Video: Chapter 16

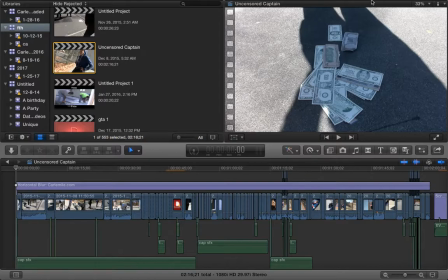3s
Okay, so I want to talk to you guys about editing.
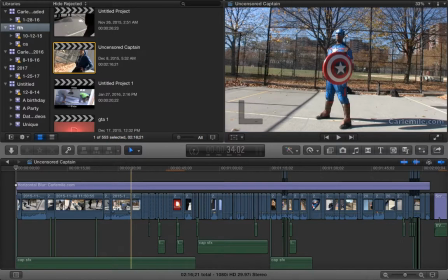8s
So I want to talk to you guys about editing, and I'm going to use, well, not just any editing,
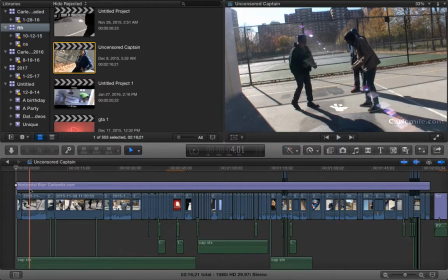13s
but here's, alright, so let's break down editing an action set piece. Now, we shot this in maybe 2 hours, so that, now some films are like 20, 30, 40 action set piece back to back with a couple of dialogues in between.
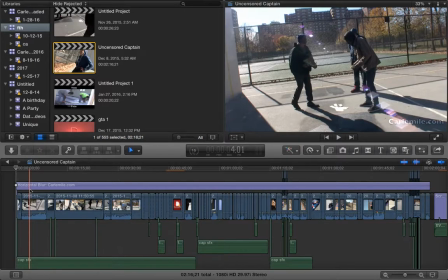30s
That's mostly action movies these days. So we wanted this to be a little mini action movie, even though it's just a mini set piece.
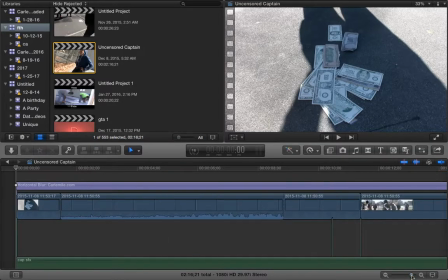38s
So as you saw before, we shot a lot of stuff. You guys got maybe 30 minutes of everything that we shot that day.
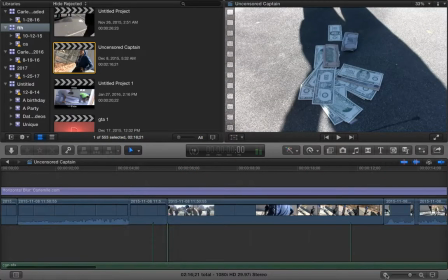46s
But it's a lot of footage that you have to break down, and you have to figure out which shots the best shots and which shots work.
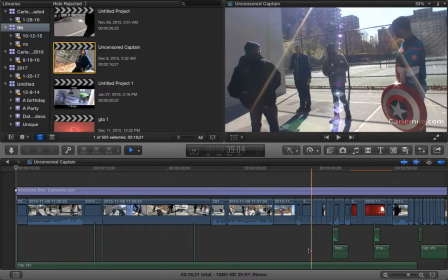52s
And action is a different thing when it comes to shooting and editing, because you have to make the hits seem real.
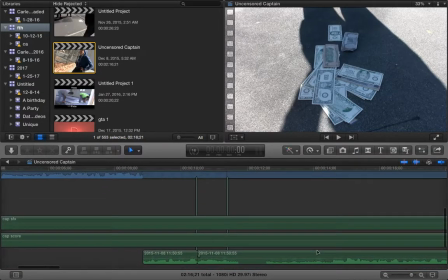62s
You can't. There's certain things you can fake and certain things you can't fake. So not only did I have to think about, you know,
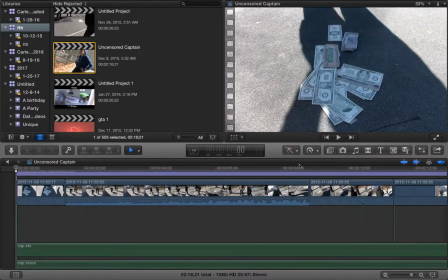69s
the voice dialogue that they were on sync with the guys talking, because a lot of times the audio may go bad in the wind and stuff like that.
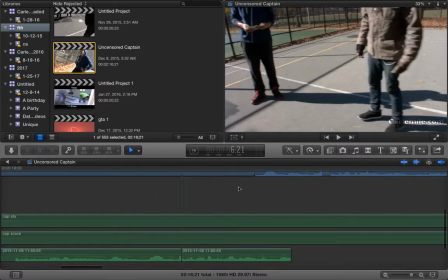76s
I also had to make sure when they got hit with a punch or something that it was on cue.
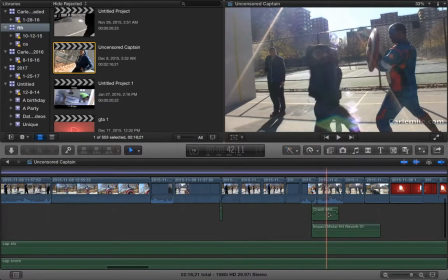82s
As you can see right here, you can see this crashed metal, let me show you.
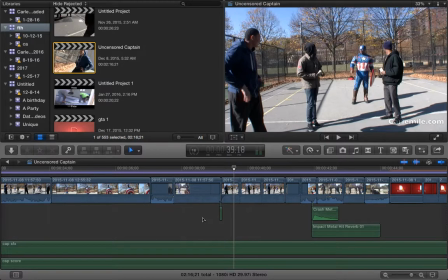88s
And you can see right here when we go for the first hit, that I have to make sure that it actually hit.
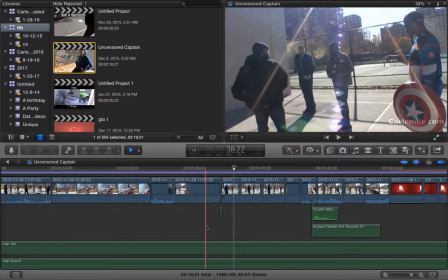96s
As you can see, hold on.
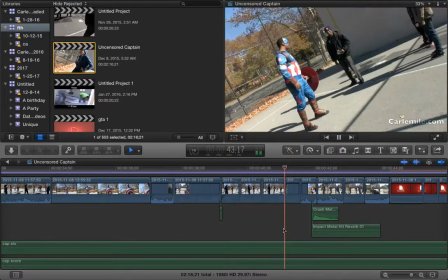102s
I'm sorry, I was trying to cut out curses, but
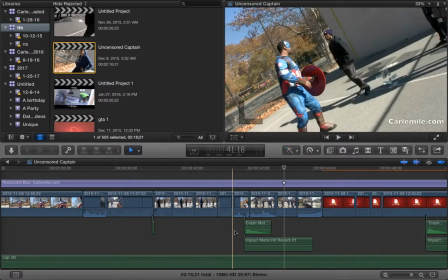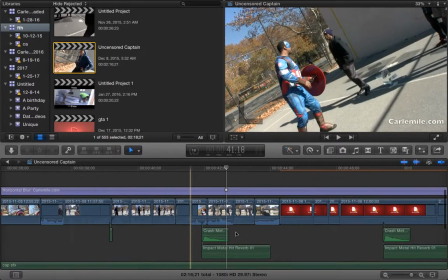113s
okay, it's moving a little too early. This is the first time I opened a file since I've edited the movie,
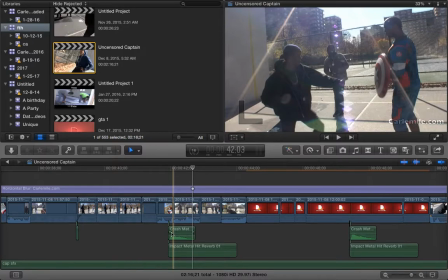119s
but as you can see, because it's not on the right time, it comes off weird.
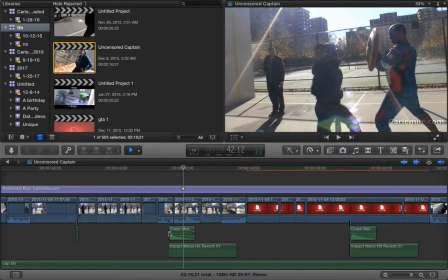125s
See, it's coming off early. So things like that, I had to make sure it was on cue.
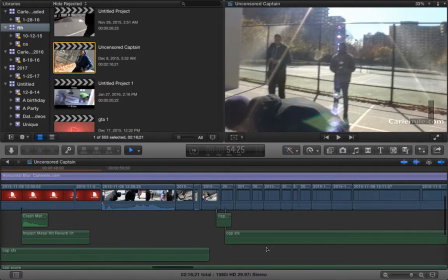133s
I had to make sure the sound effects were on cue, the music was on cue.
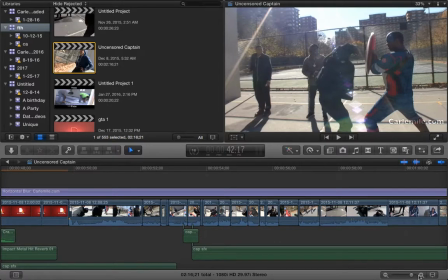140s
One thing I've learned is cutting frames in between the hits to make the hits look a little more violent.
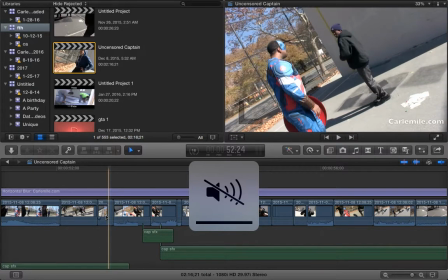147s
It make them look a little faster.
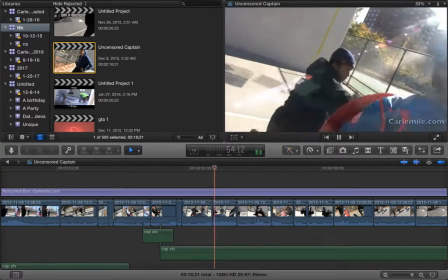150s
Like every time he got close, I cut a frame and I cut another frame, cut another frame, and I cut another frame.
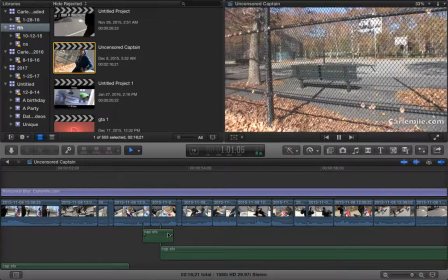157s
I was cutting, cutting, cutting basically. Every few seconds I cut another frame. You know. I've learned, from watching John Woo films,
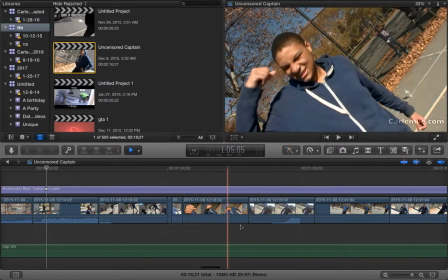170s
Quentin Tarantino, Robert Rodriguez, even in Spike Lee films and Kevin Smith films,
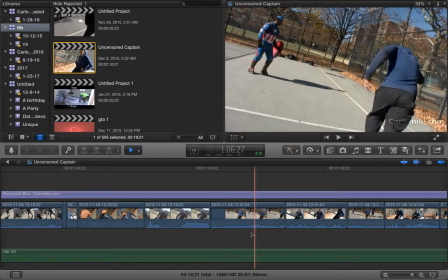175s
they're very low, but their very early films were low budget. So if it made me focus on what can I shoot.
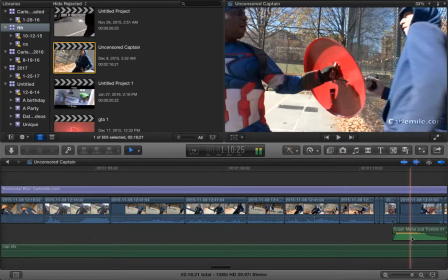183s
And El Marachi is probably the best, example of shooting a low budget action film, because you can see that you can do very little with everything if you just know where to place your camera.
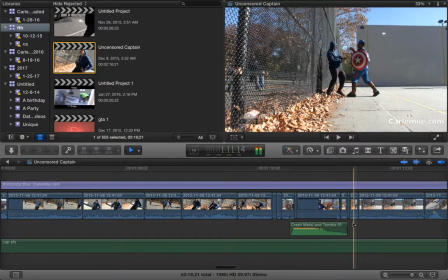192s
Placing your camera is everything in this, because if you know where to place your camera, then all you have to do is just edit properly.
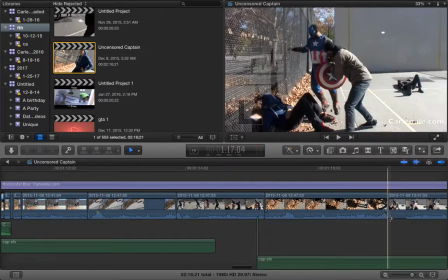198s
Editing pretty much editing is everything, guys. Editing is really everything, because without it, everything could fall apart.
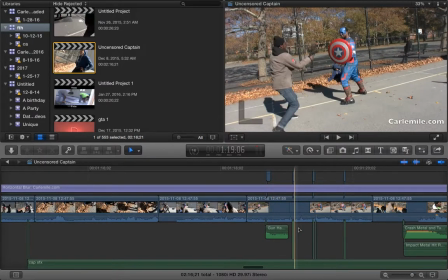207s
You have to cut to the right stuff, put the right sound effects in, the right visual effects, and the visual effects here wasn't too crazy.
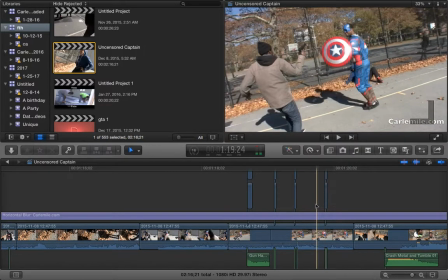214s
We did very simple sparks when he shot at the shield.
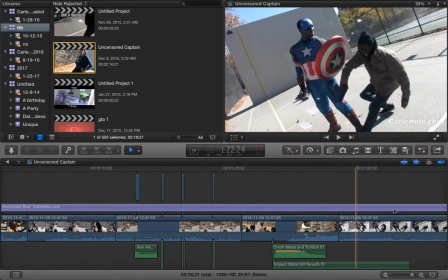220s
But what can I say? It's low budget, no budget, right? It's what we're all talking about here, doing stuff for no budget.
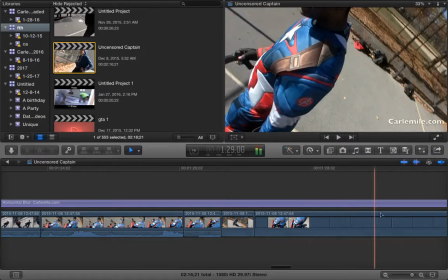226s
But if you do it right, and it could look really, really cool, and people will look past the stuff that you can't pull off.
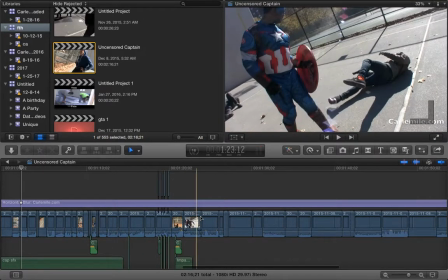232s
They know you don't have the budget of Disney, Marvel to shoot $100 million set pieces.
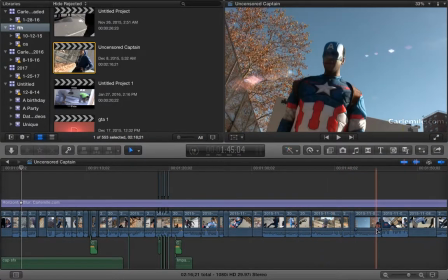239s
But if you move the camera properly and actually put in the sound effects and the music in the right place, you may have something.
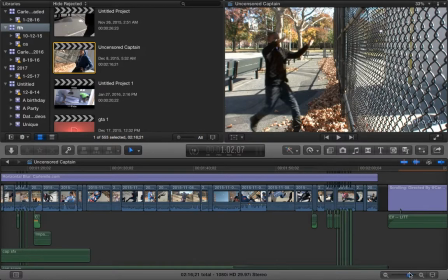248s
Just know that there's a lot of stuff you have to think about in editing.